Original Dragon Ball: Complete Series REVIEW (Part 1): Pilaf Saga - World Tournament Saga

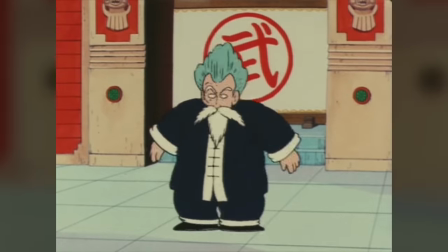[28:52]
After that effort, Krillin didn't have much left, and in the end, Jackie Chun proved to be too much for the young warrior.
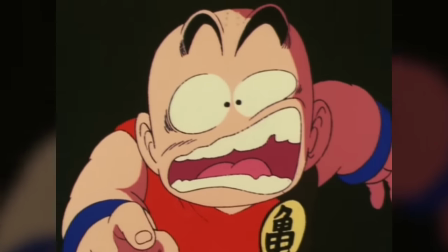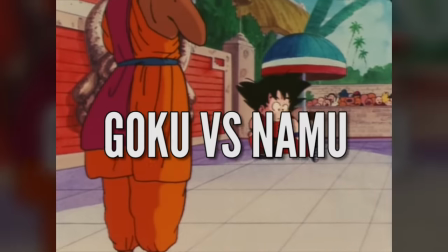[29:05]
Chun advances to the finals. Goku vs. Namu's semi-final bout was interesting for me for one main reason.
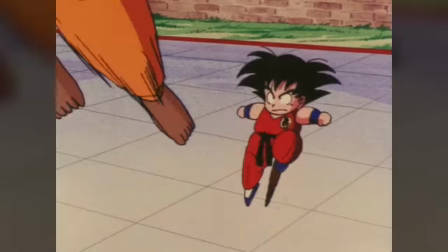[29:12]
It acted as a clear and effective way to show what sort of powerhouse Goku really is.
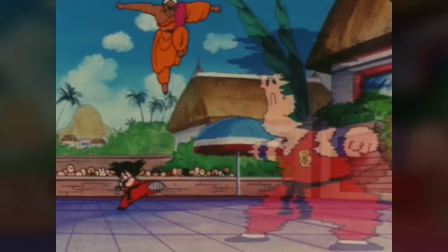[29:16]
Taking techniques he'd just seen moments prior and utilizing them in battle with Namu made it look as though Goku was barely trying.
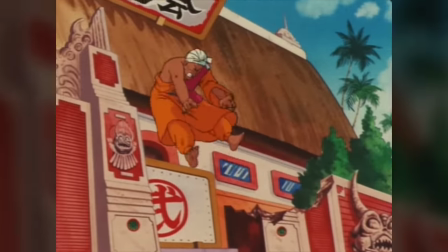[29:23]
Aside from Krillin and Roshi, Namu would have been the strongest man to participate within this tournament,
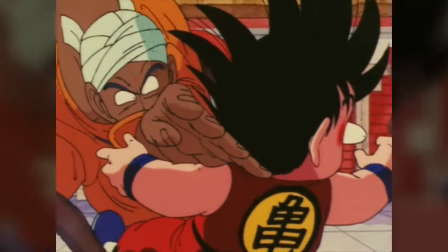[29:28]
and to see Goku steamroll through him like this created an aura around his character I
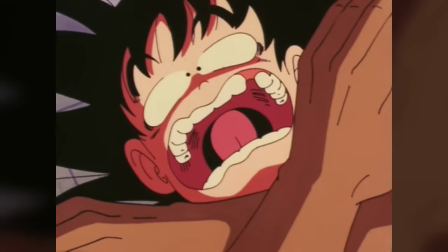[29:33]
wasn't at all expecting from this story going into what should be the biggest moment in his life.
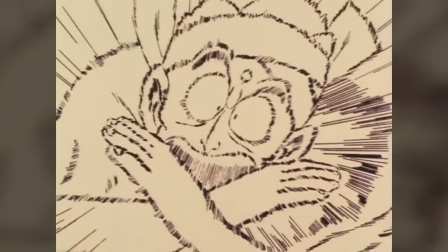[29:38]
Needless to say, Goku wins. He advances to the finals against Jackie Chun in dominating fashion. The finals. This is and remains one of the best fights the series has ever produced,
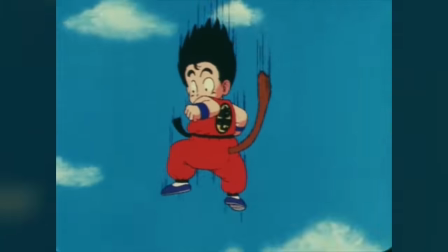[29:49]
and it's a crime that most people that have seen Dragon Ball Z don't even know that this fight exists.
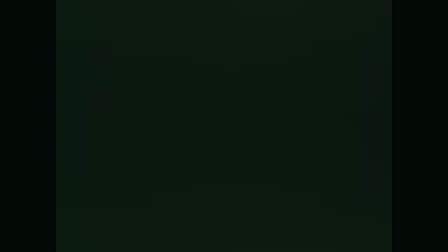[29:54]
Contained within this one fight are what will eventually become staples of the franchise that to this day are still being used.
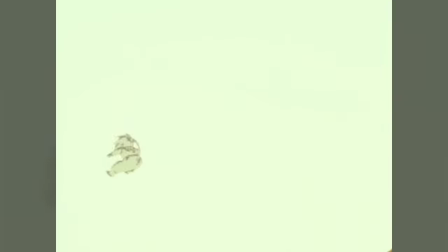[30:02]
There's an interesting interview with Toriyama's editor Torishima that I think brings to light the reason why
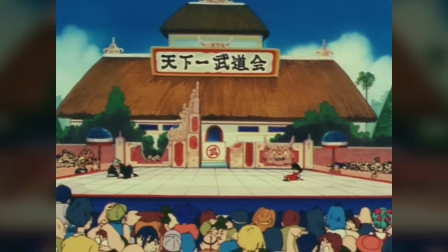[30:08]
a tournament setting was ultimately chosen to act as the backdrop for the climax to their sophomore outing in this manga.
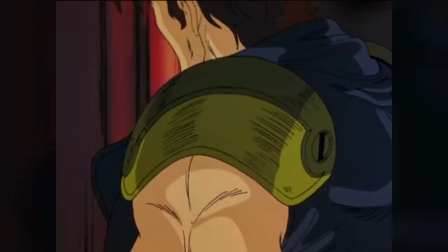[30:14]
Nothing from Fist of the North Star pointed towards a tournament arc necessarily, so what was it?
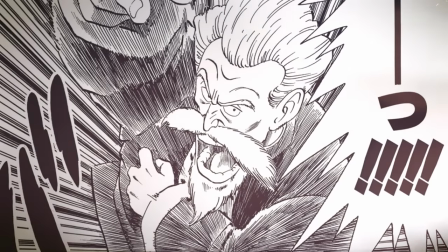[30:20]
Well, it was Akira Toriyama's art style. According to Torishima, Tetsuo Hara, the artist behind Fist of the North Star,
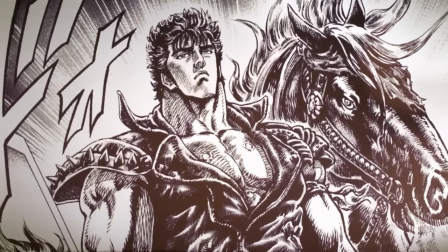[30:27]
was particularly great at illustrating still or static images, and so Torishima wondered if Hara had to keep this in mind when drawing his manga.
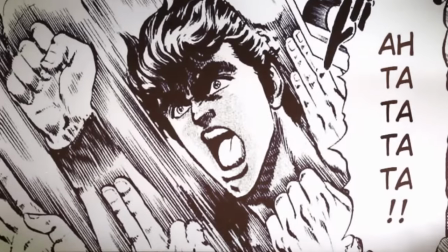[30:34]
Playing to his strengths, resulting in Kenshiro poking holes through his opponents and making them stagger to the right.
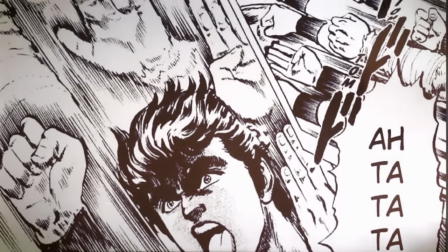[30:39]
There's not a lot of movement, but it was so cool, according to Torishima.
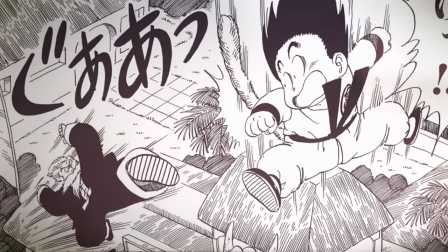[30:43]
And so, once he realized this, he thought to angle the coming arc according to Akira Toriyama's greatest illustrative talent.
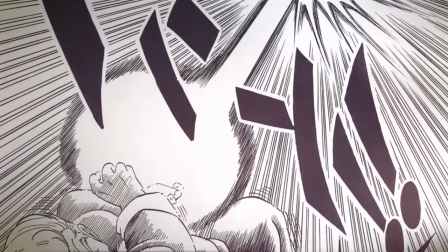[30:50]
His ability to depict three-dimensional movement.
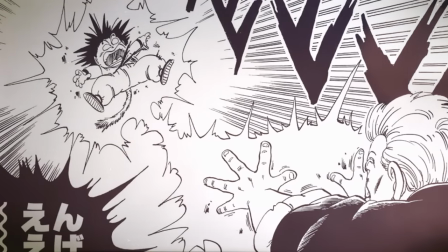[30:53]
Toriyama's level of spatial awareness when it comes to these fights was what drew me as a reader and a fan into these stories in the first place,
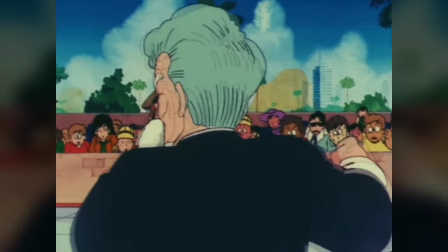[31:01]
and largely what set the series apart from other action shonen of the time. Keeping these aspects of Akira Toriyama's talents in mind, they needed a place to easily demonstrate themselves,
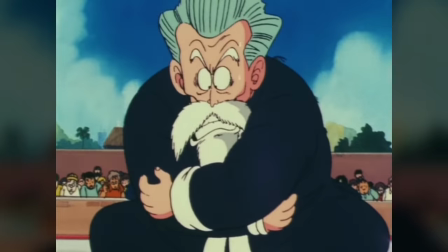[31:10]
and what better place to show how powerful and competent Goku became than on a flat, three-dimensional stage at the Tenkaichi Budokai.
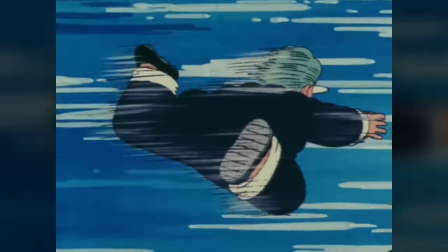[31:17]
On this stage, Akira Toriyama was free to make full use of the space, whether it be through jumping, flying, lunging, spinning, or whatever his brain could conjure.
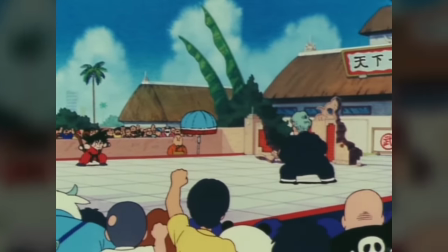[31:25]
And this fight between Roshi and Goku set the standard for what many other manga, from that point onward, would try to emulate.
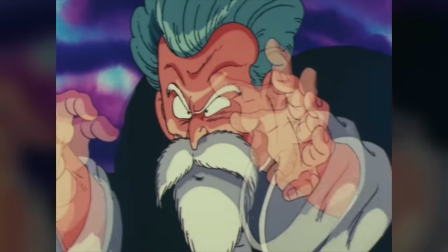[31:33]
An aspect of this fight that I think is easily overlooked is how so much of it is taken from Roshi's point of view.
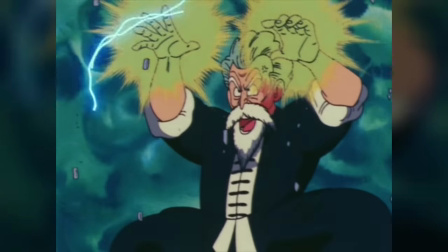[31:39]
From the internal dialogue to the point of view and narrative direction.
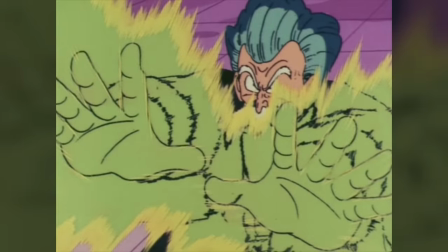[31:42]
The narrative is less saying, can Goku pull out the victory here, but more so, can Roshi achieve what is best for Goku in defeating him in this contest?
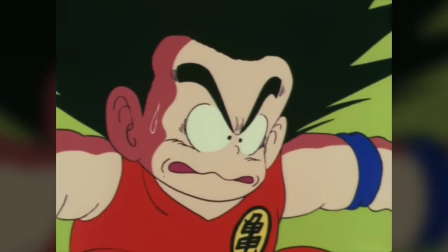[31:51]
On top of that, remaining true to the initial mission statement of the Turtle School and its philosophy,
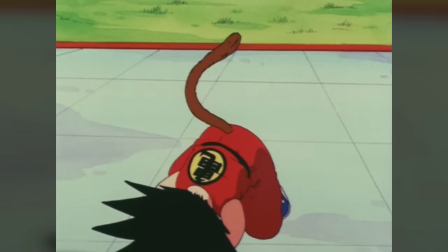[31:55]
it really helps to build up and establish Goku as this mountain of an adversary early on in the bout,
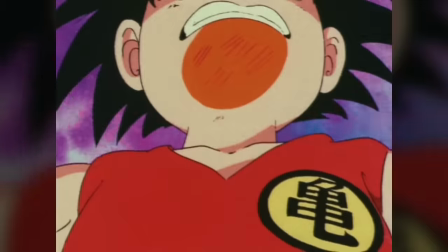[32:00]
which in turn helps to build tension in the fight towards its climax,
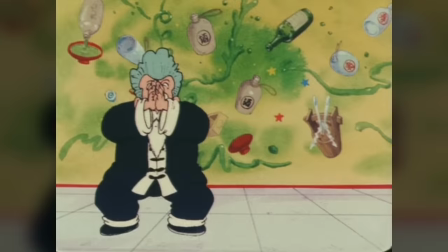[32:04]
forcing us to watch on as an audience conflicted as Roshi cycles through and dives deep into his big bag of tricks with Goku,
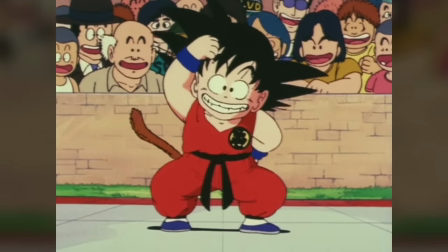[32:11]
finding every answer to the techniques the old Hermit had acquired over a very, very long career in mere seconds.
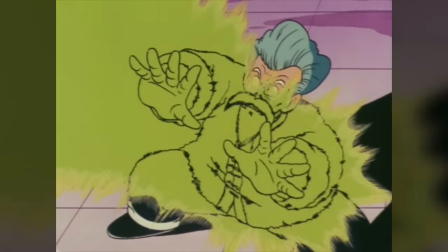[32:18]
It's an astounding fight, and it's not done yet.
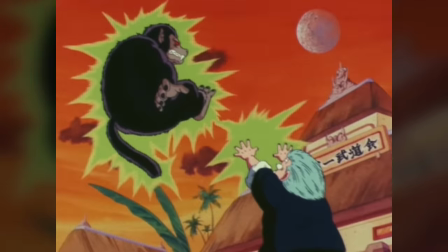[32:24]
Due to the fight's length and subsequently Roshi's inability to put Goku away early, night falls over the arena and the moon comes out,
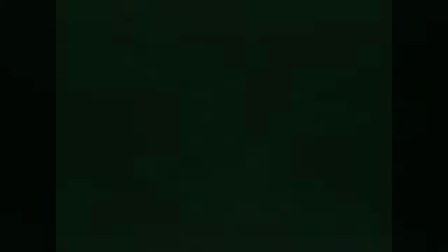[32:32]
forcing Roshi to contend with the impossibly difficult task of Great Ape Goku,
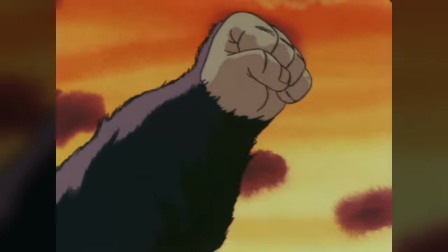[32:37]
now destroying the tournament grounds.
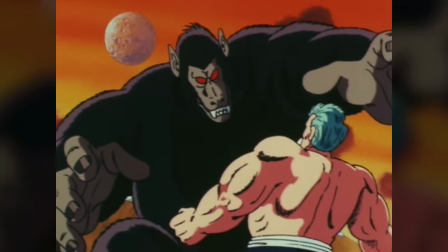[32:40]
And contend with him he most certainly does, in fittingly ridiculous Dragon Ball fashion, might I add, by using almost all of his energy to blow up the moon.
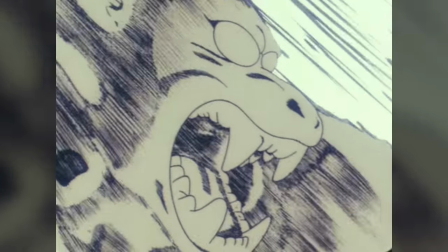[32:49]
Rip Boss Rabbit, I guess? Ultimately, this leaves both Roshi and Goku almost completely drained of energy with one good attack left in each competitor.